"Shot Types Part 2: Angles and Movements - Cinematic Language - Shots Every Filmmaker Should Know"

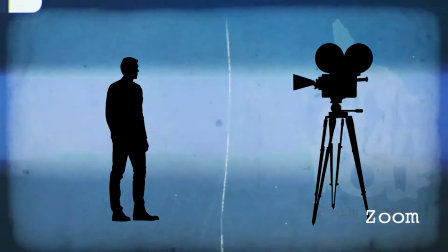Imagine a dolly shot and a zoom shot combined into one. What is it called, a Hitchcock slide? It works one of two ways.
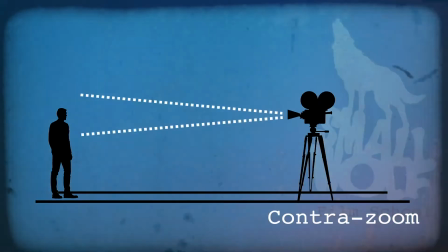Start with the camera far away from your subject and zoomed in. Next, move the camera smoothly towards the subject while simultaneously zooming out.
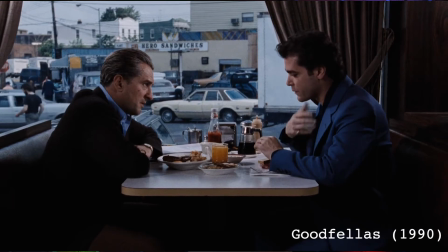This makes the subject appear in pretty much the same position and at the same size throughout,
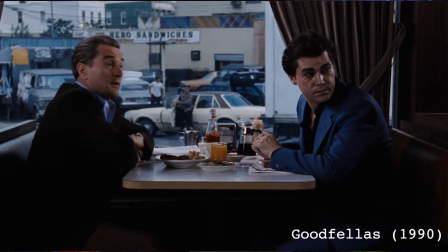but the perspective shifts around them due to the change in the lens's focal length.
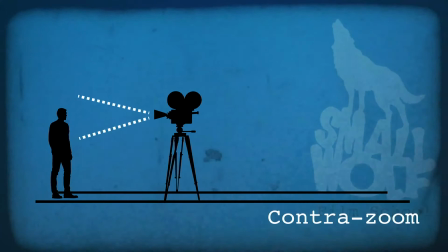The second way to do a contrazoom is to start close to the subject, zoomed out, then move the camera backwards while zooming towards the subject.
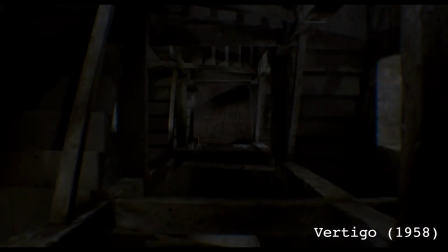Or is it called a vertigo shot? Or is it a reverse dolly zoom? Reverse dolly contra Hitchcock vertigo zoom slides are great at disorientating the viewer.
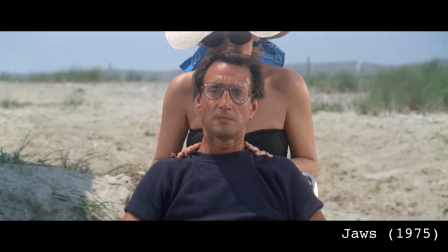This shot from Jaws is one of the most famous and perfectly sums up the moment of
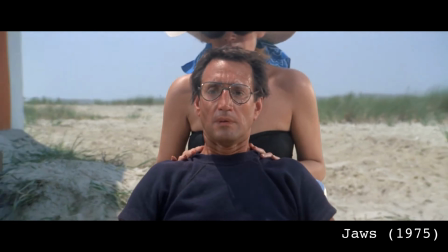realization and the sinking feeling that Martin Brody has when he sees old Bruce out in the water.
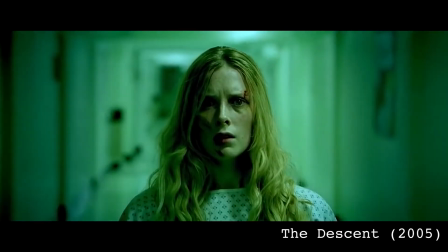Oh yes, it's called a trombone shot, that's it. Or is it a zolly? Or a stretch shot?
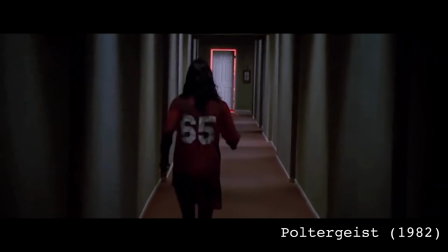The point being, it has many names, but it always does the same thing. There are other types of movements and techniques not covered here, such as the sequence shot,
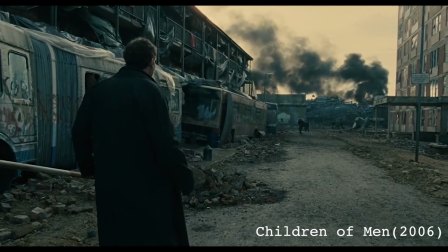which is basically a very long and elaborate tracking shot like this one from Children of Men.
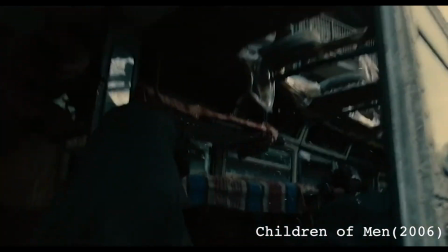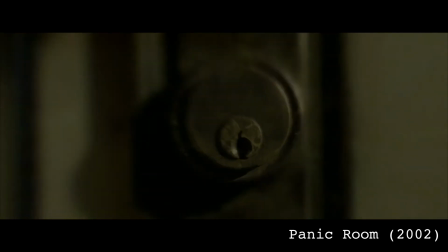There are also computer assisted shots where the camera moves into impossible places.
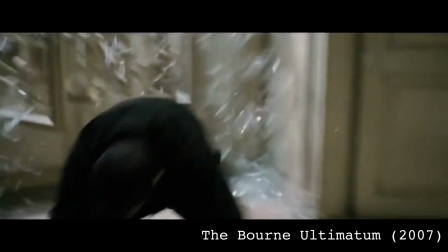Shots where camera operators jump off buildings into windows attached to a rope. Bullet time shots, the snorri cam shot, and so on and so forth. That brings me to the end of part 2 in the shot type series. In the next part, I'll be looking at dialogue scenes, the shot reverse shot, and the 180-degree rule, amongst other things. So don't forget, subscribe so you don't miss the next video in the series, and if you like this video, please give it a thumbs up, and I'll see you again in the next installment.